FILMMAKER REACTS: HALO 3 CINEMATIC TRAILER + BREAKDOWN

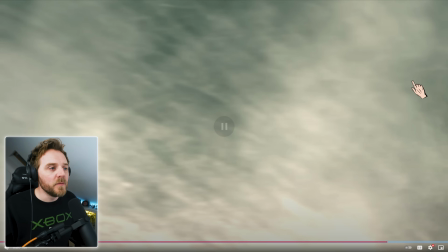Look at him go. I love it. The music kicks in. Everything's building up to a riser.
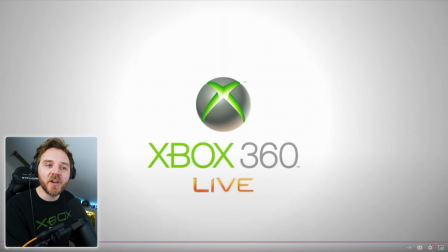And then we've got that lovely... And then you get your voice over. Reded Inflammature, which is very commercial-esque.
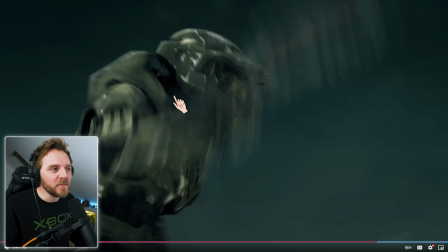Let's go back. We're not finished with this. Okay, so the reason why it looks really epic, as I said, it compresses the background.
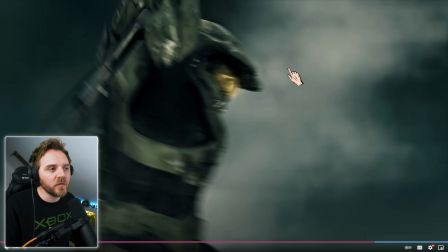Okay, the motion of the camera moves but look as he moves this cloud of smoke drifts past him with ease okay it's so blurred
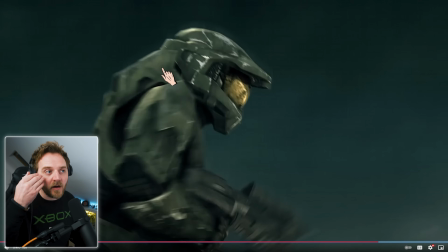with the odd frame being really sharp just so that helps our eye navigate where he is yeah otherwise if it was all blurry you wouldn't be able to see
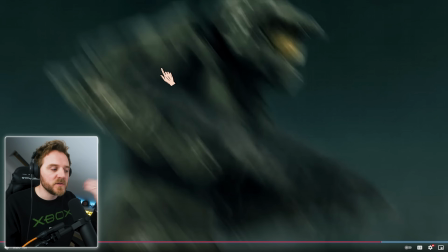what the hell was going on you need that frame or two to plant the seed of going oh shit i can see the chief
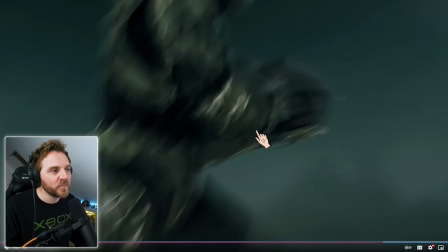and he's moving crazy fast look look at this look it's just blurred oh
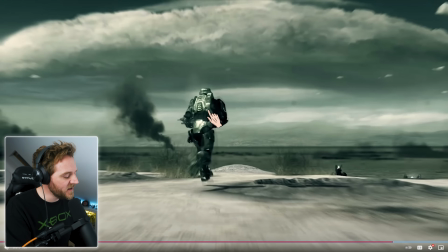that was interesting they did a little
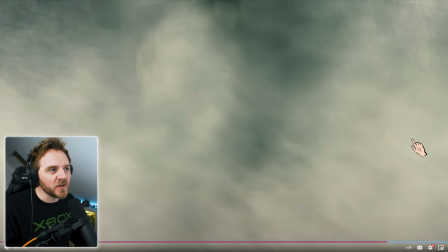yeah look little transition very
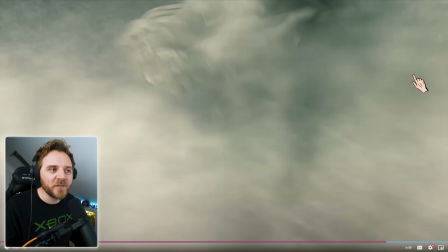clever because technically what was that meant to be there was it oh i like that that's very clever rather than having just a random cut from the back they make it flow
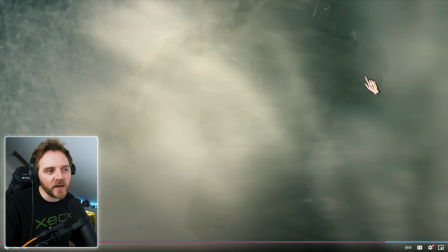easier because there's this crash that sound effect yeah the diegetic sound of the world it goes
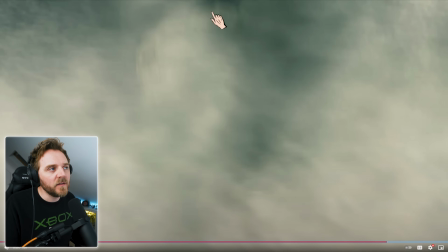full screen there we are look and then he comes through the smoke beautiful
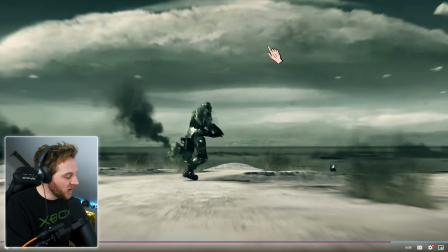that is very clever and look the camera then picks up the motion look how fucking fast he's running it's not a snow
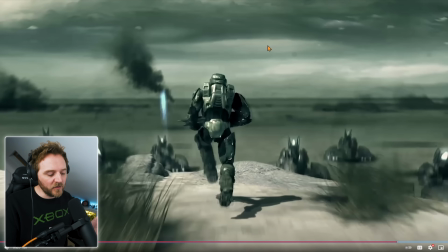that's not running that's like that's not running that's a fucking in a car sort of motion speed yeah that's like I don't know 20 miles an hour running at him and it goes up on a crane on a jib straight over the top look at it lovely
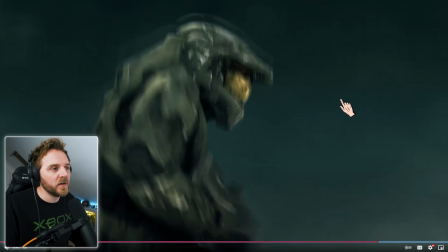by the way that's how you'd create that in real life you do it from the side it'd be on a cart going along next to him
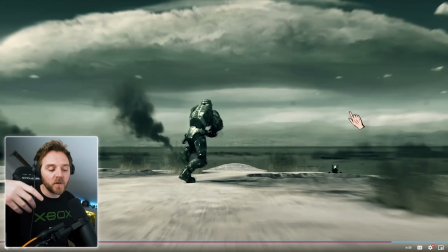then this would be another car or actually this would be um you'd probably how would you do this would you do this on a car you'd probably do it on a car or you'd have a massive crane jib head over here carrying the camera going really fast and lifting up and you'd probably program
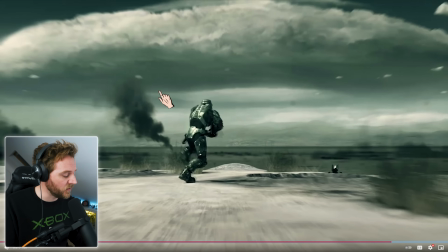it and so you've always got the same motion that's how you'd shoot that in real life because otherwise the car wouldn't be able to stop um but that's how you can get those you have to go the same speed they are to emphasise of the speed that the subject is moving, so like cars and things like that.
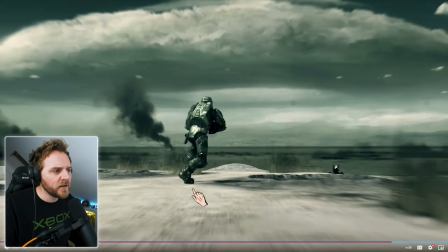This is the only thing that looked a bit bizarre to me. Was it how wide his legs were?
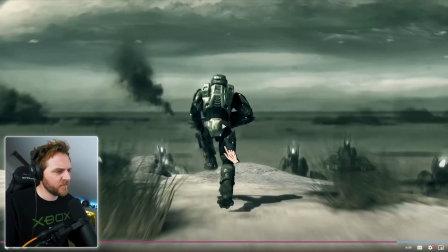That looks a bit bizarre to me. It looks right there. It looks almost like an action figure here.
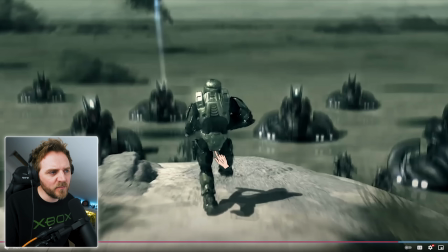That's the only thing I think looks a bit bizarre. I almost feel like his legs should be in a bit more but I think they wanted to make sure that you could clearly see the layers behind him look at his little fucking green pants
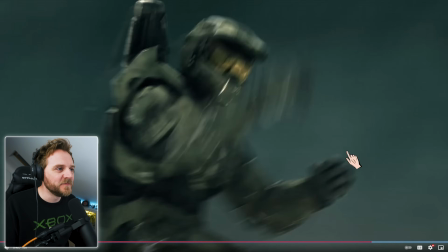let's go one more time
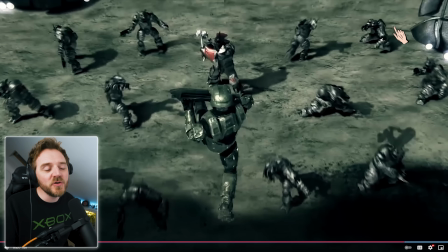bastard it's so good and look at this do you think now this is a question for the Halo fans if this was real not real life but real Halo with what was that were they two wraiths
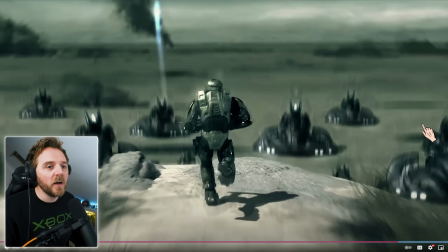there's no way the master chief's fucking beating all them what all these no way mate and all this no
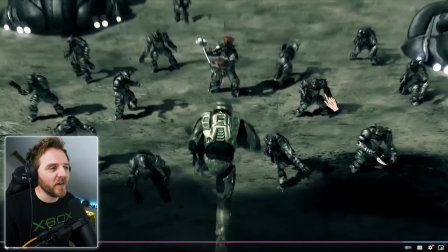way there's no way the chief would survive that but that's the beauty of the master chief and they set you up in this but they've done this to make the commercial look fucking banging yeah
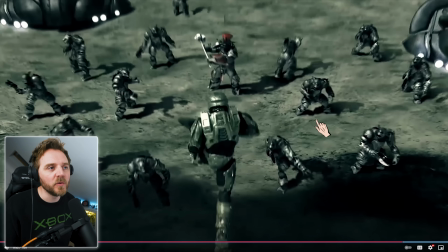but for us we know in game that's just just not doable but the point is if you are a returning Halo fan you're like how's the chief getting out of this I guess we'll have to play it to find out it's clever isn't it it's always
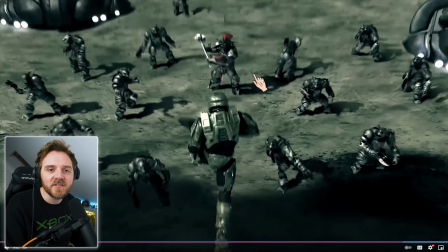it's part of the subtext that story within the story they're planting seeds on you this is what makes it a fantastic commercial because it is a commercial